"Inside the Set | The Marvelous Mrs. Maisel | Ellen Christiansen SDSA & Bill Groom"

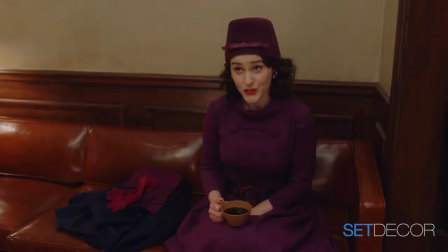So, that seems like another example of how you and the costume designer don't talk, but it seems to work out perfectly.
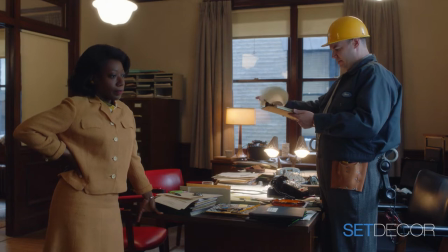And I've said before to interviewers, you know, it's not like it's scripted that this set will be pink and that set will be this and this set will be bright. It's never scripted that way. But somehow, the feelings of the sets and the wardrobe,
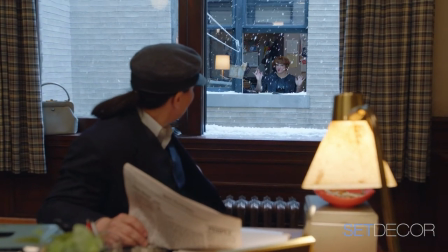for that matter, are just present in the writing because they're such good, great writers.
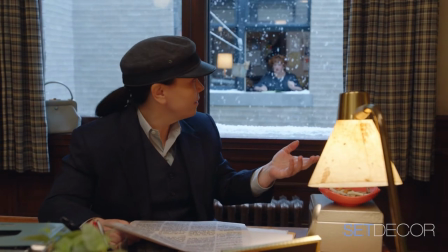I mentioned once that I was in a little panel with Tony Shalhoub, and that question came up about coordinating things.
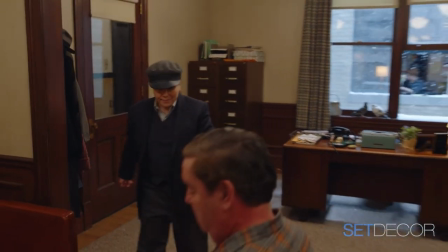And he said it's coordination by shared sensibilities. And I think that's probably true of the acting, too.
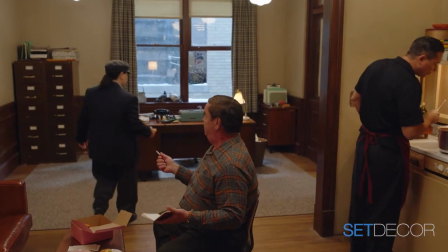I think it's just it's an ensemble in a very large way, including all of us.
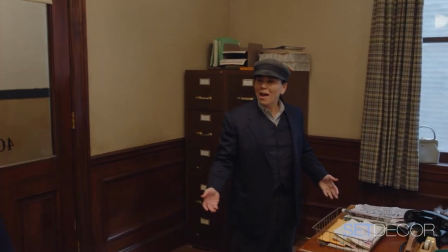And you kind of go on instinct in a way. And Susie's an example of an old office that had been around forever and had been abandoned.
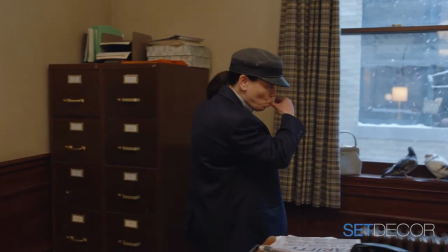And it just is what we went with.
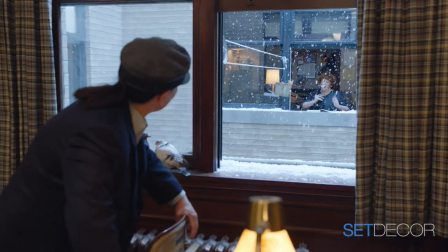And, you know, her furniture was supposed to have fallen off a truck from her friends there.
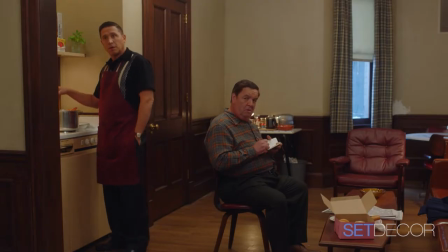So it was part of that is something that they would bring in, which is a little more masculine.
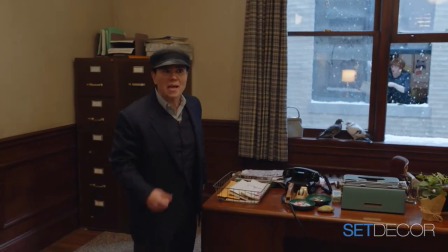And I thought, well, she would have flat because there's nothing about Susie that has anything to do with flowers or candy colors.
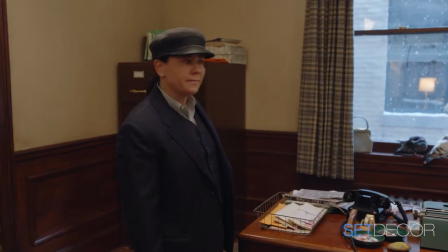So it's a little subdued in that way. I would also like to point out, you've talked about things that got incorporated into the writing.
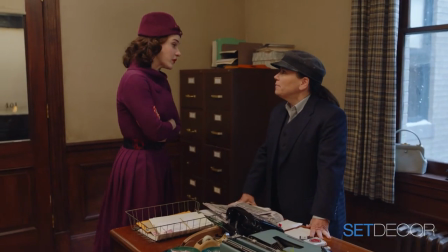This air shaft at Susie's office is an example of that.
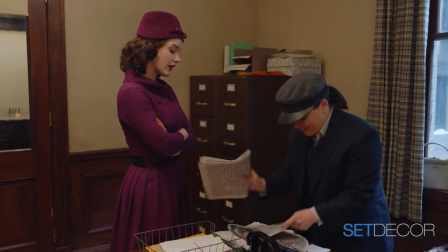I felt like we couldn't just have windows on one side of the room for lighting and that the air shaft was important.
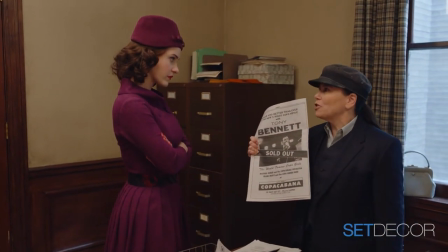I also felt like that we could see life going on in that air shaft.
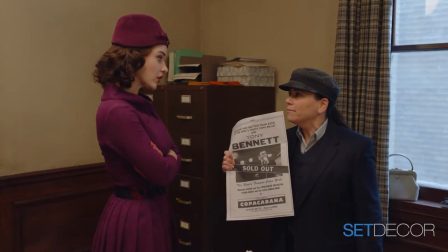And I pitched that to Amy and Dan and they were like, yeah, maybe that sounds interesting.
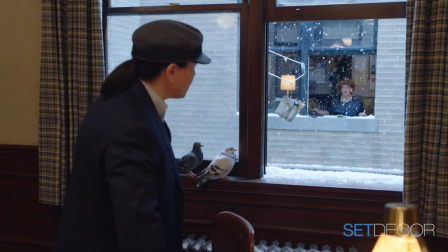And then they started using it and developed a whole character works across the way and shares her phone with Susan.
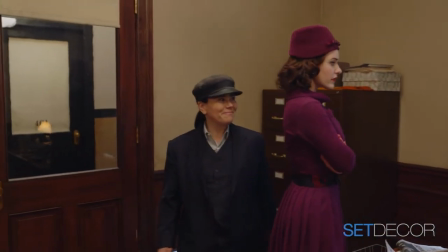So the set kind of became a motivation for a character in action for the character. room.
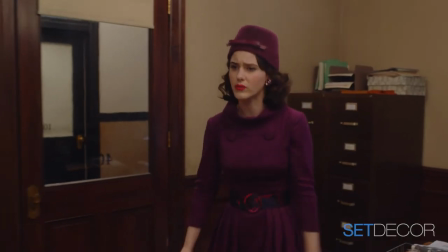And whose idea was to bring the pigeons in because I love those.
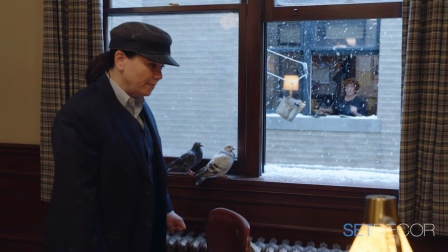That I have to say was my idea because I've scouted so many vacant locations over the years,
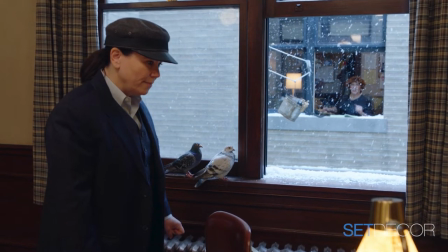many with windows that are slightly open.
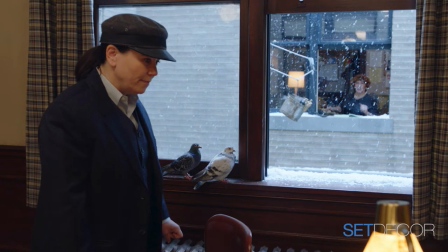And so many locations, vacant locations I've been to have had pigeons roosting inside because they'll go wherever they can.
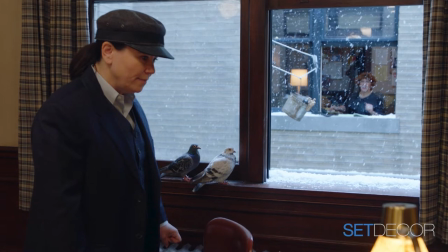And I mentioned that to Amy and Dan and they loved it.
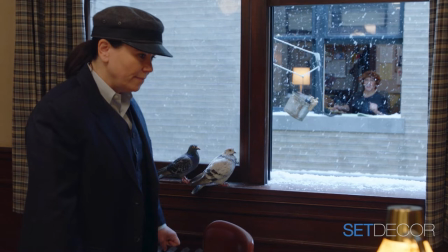And they wrote the pigeons into the show and they become sort of pets of Susie's. And did she name them? I don't know that they have names. There's still time for that.
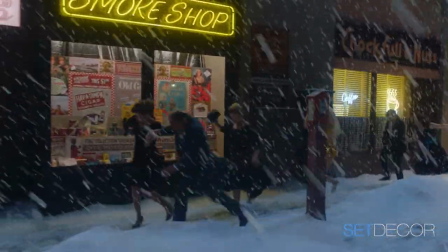Yeah. New York City is an important character in the show. Are you able to recreate 1960 New York within the five boroughs?
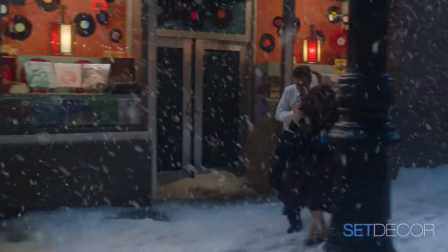Or did you have to leave the city for locations that more closely resemble New York City from 60 plus years ago?
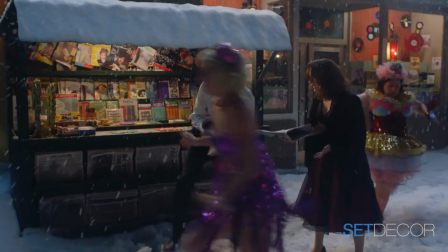We pretty much stay in the five boroughs. It's tough, and it's especially tough because Amy,
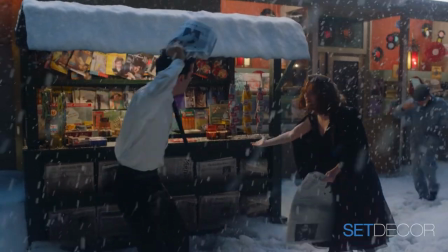our showrunner, loves to shoot 360-degree angles.
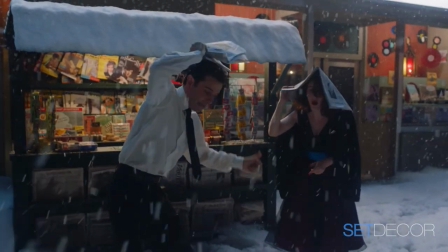She loves to get in the middle of a room and spin, or in a street and spin. And that's very hard on a period project.
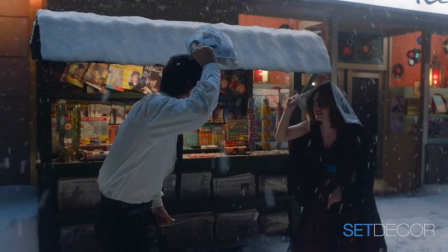You know, generally, you kind of need to know where the limits to the frame are.
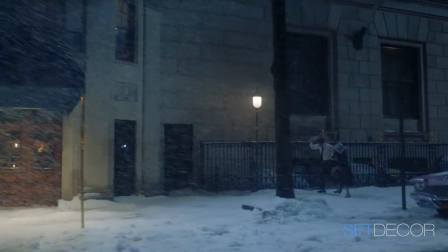And we just, after the first season of the pilot, really, we figured out that that was never going to work.
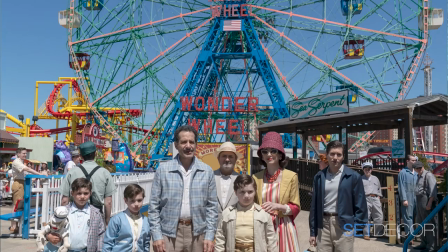So everywhere we go, we look to see what's what the problems are in every direction. And Amy works with us on that. If there's a great location and we can't see in a particular direction, she wants to know and she takes that into consideration.
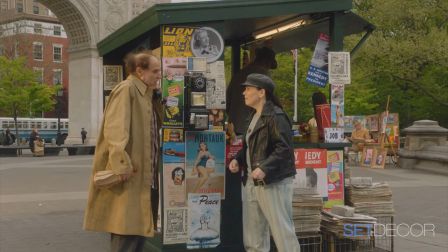But she loves to see everything. Ellen, I love musical theater references throughout the series. And it was fun to catch posters from Fiorello and the Village Voice bullpen and the unsinkable Molly Brown outside of Susie's office window. Are these specific references in the scripts or things you found on your own?